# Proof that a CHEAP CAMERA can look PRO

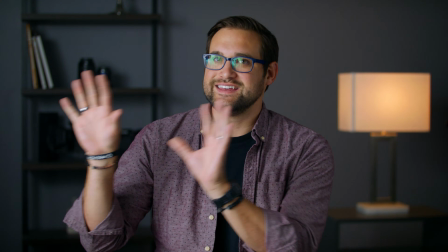4:08 In the film industry, this is called the key light.
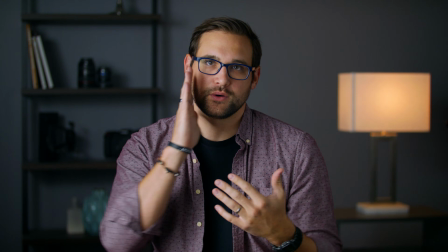4:12 And the reason why it's called that is because it's the main light source that's illuminating my face.
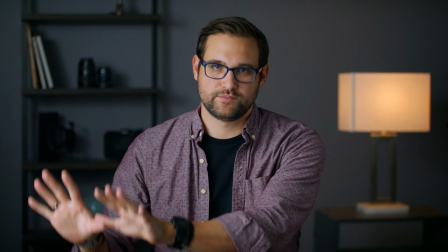4:17 A key light is typically placed on one side of the subject. Doesn't matter which side, pick a side.
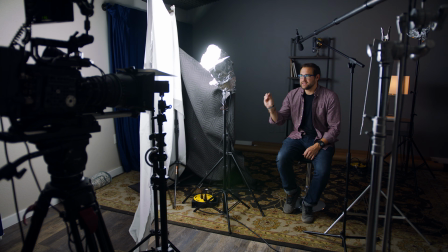4:24 So what I'm using here is 2 lights.
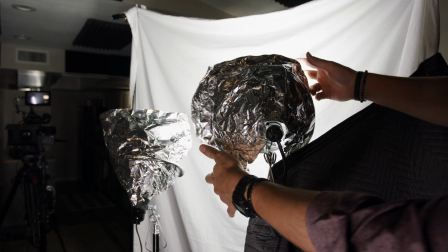4:27 These were purchased from Home Depot, and they're just regular construction can clip lights with some LED bulbs in them.
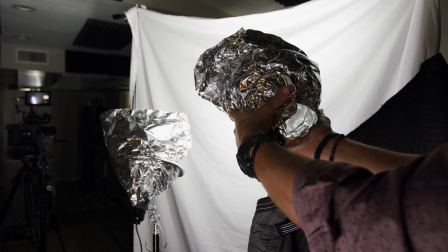4:35 And they're not shining at me. They're shining at the sheet.
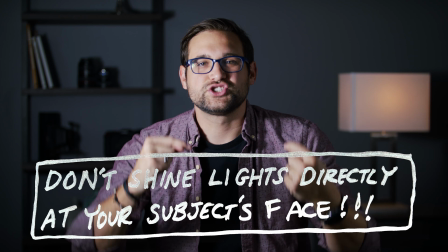4:39 If they were shining at me, it would look like this. Don't shine lights directly at your subject's face.
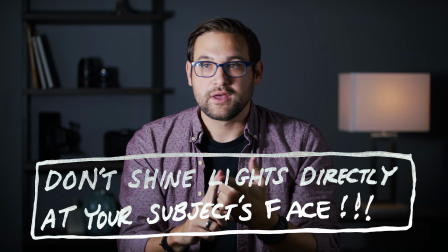4:47 It will look unnatural and harsh. Bounce the light, diffuse the light.
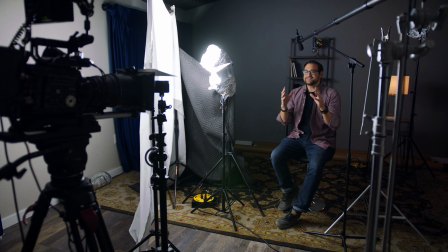4:54 Do whatever you can to make the light look soft. And in this instance, I am shining the lights at a bed sheet.
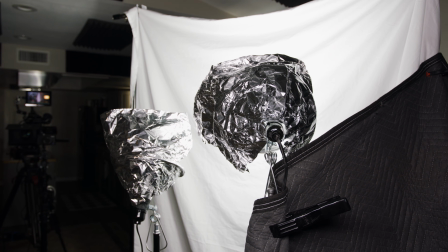5:01 And the bed sheet is being supported by 2 cheap video light stands. You can buy light stands like this from Amazon for super duper cheap.
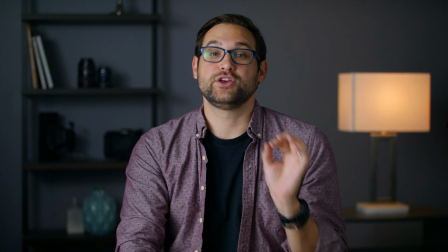5:08 I do recommend buying light stands and not trying to make your own because they are very important to have.
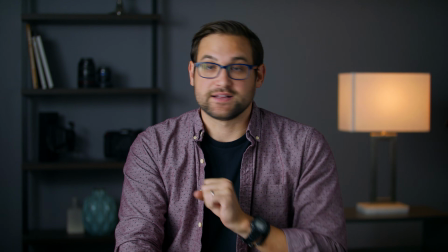5:15 So buy some cheap light stands. They don't have to be expensive. They can just do the job.
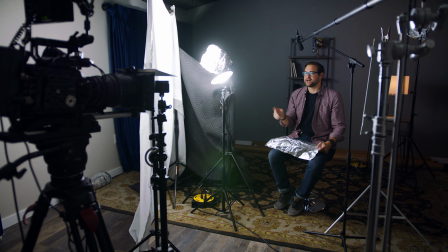5:20 The light was spilling around the room a little bit too much, so I found some aluminum foil.
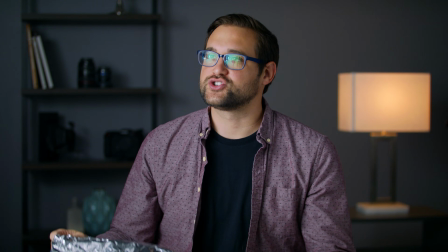5:25 And I've used this to control the light a little bit more to make sure it's not hitting my face and to make sure it's not bouncing around the room too much.
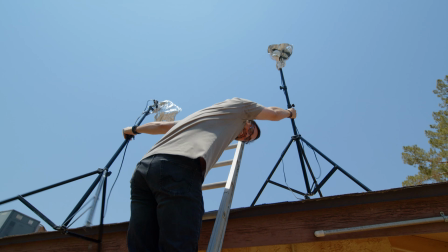5:36 Hey, why are you taking down the roof? This needs to happen. Don't ask me why.
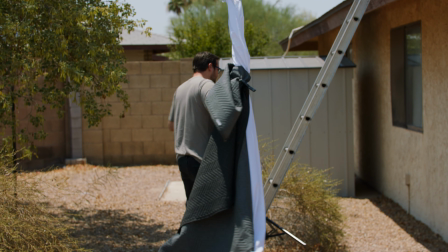5:42 This is all the stuff that we're using in the video today. And I don't want to do this, but it needs to be done.
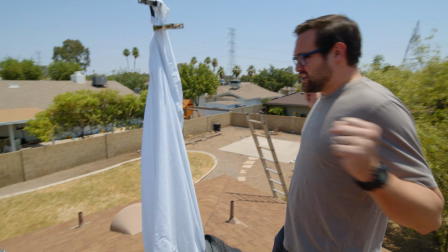5:48 All of this equipment needs to be thrown off of the roof
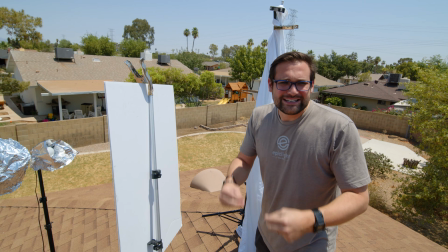5:54 to show you that cheap equipment doesn't need to be coddled, doesn't need to be cared for.
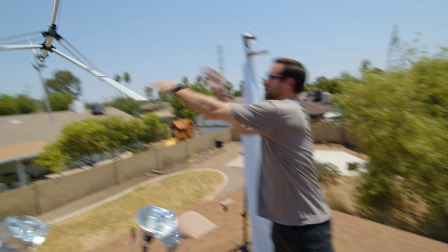6:00 This stuff can be thrown violently, if necessary, right off of a roof.
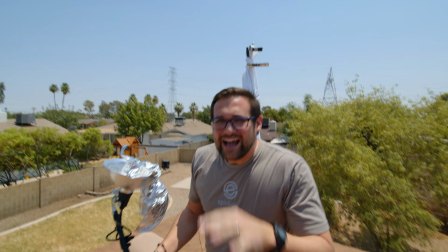6:05 And most of this stuff is going to survive these falls.
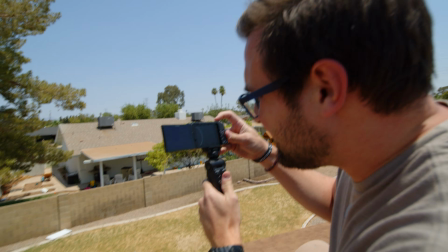6:14 Last but not least, this camera needs to be thrown off the roof.
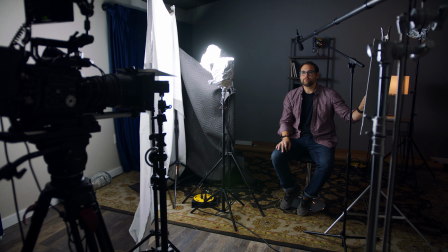6:19 The next thing I've done is I've placed this simple foam board next to my face.
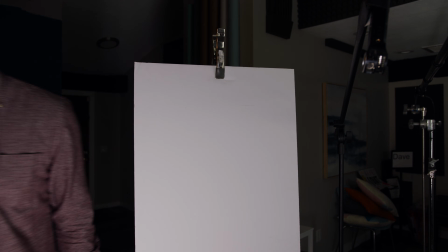6:26 You can buy something like this from Walmart. See that?
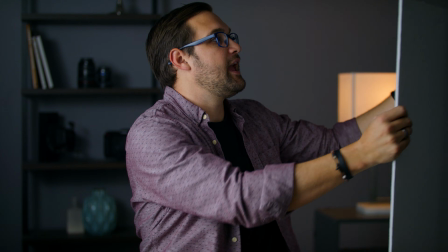6:33 Super cheap, they're like $1, and I've clamped it onto a stand.
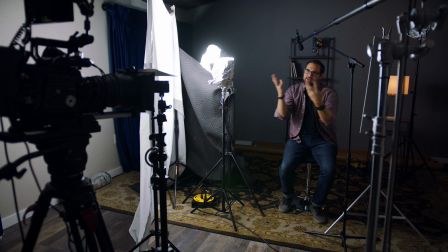6:37 Now, what this is doing is it's bouncing light from the key light and bringing it over to this dark side of my face.
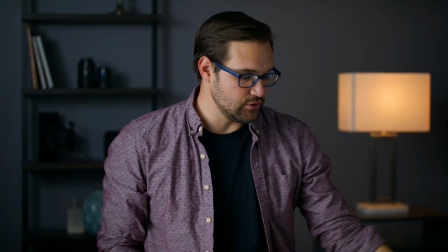6:45 If I don't use this,
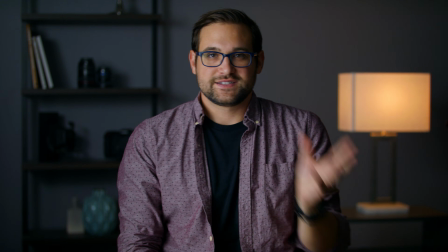6:49 see how much darker this side of my face is? That's fine. If you want a moody look, you don't need this.
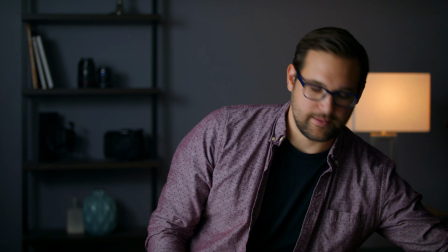6:54 This just adds another layer of control. So check this out. When I bring this in, right outside the camera frame,
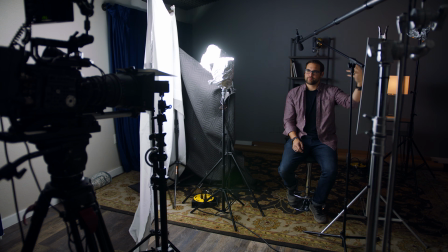7:03 the reason why I like this method, instead of placing a light over here to illuminate this side of my face a little bit more,
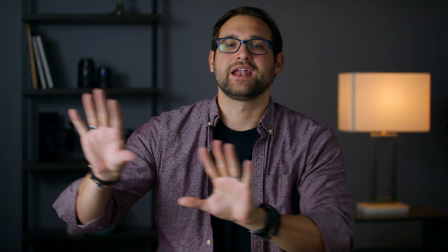7:09 is because now we're dealing with one light source instead of 2.
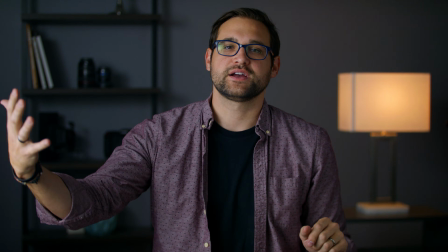7:14 And it's more natural when your subject is lit by one light source.
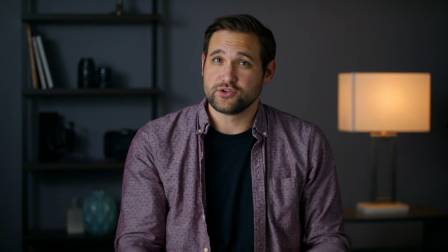7:19 And if it's bouncing back, that looks more natural. Another thing that I like is when you're using one light source in front of the subject, they have one catch light in their eye.
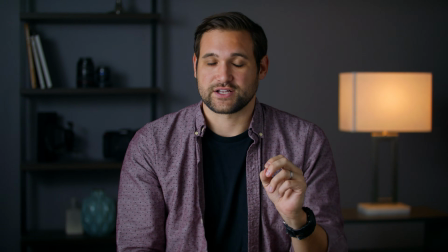7:28 If they have multiple catch lights, it can start to look a little bit unnatural. Next, what I've done is I've added interest to the background.
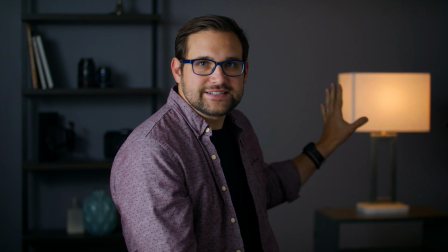7:36 These things aren't here by accident. First, this lamp is placed on this side of the frame for a reason.
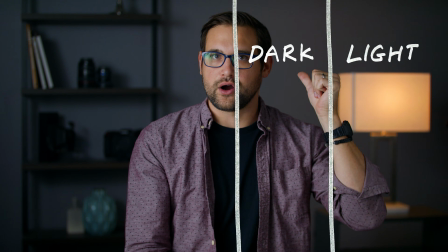7:42 Now we've got something light, then dark, then light, then dark.
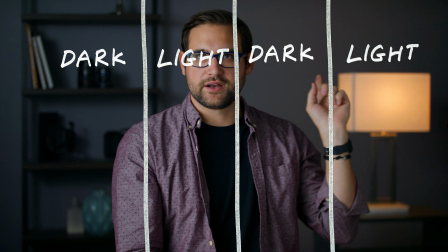7:48 Right? It's more interesting. If the lamp was placed on this side of me, it would be light, light, dark, dark.
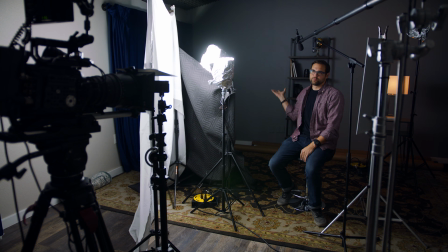7:54 The pattern wouldn't be as interesting. Over here, this wall was boring, so I placed this stuff to get some visual interest on that side. Over here, I've used a black blanket and I've clamped it onto these stands, and I'm gonna move it and show you the difference it makes in the background.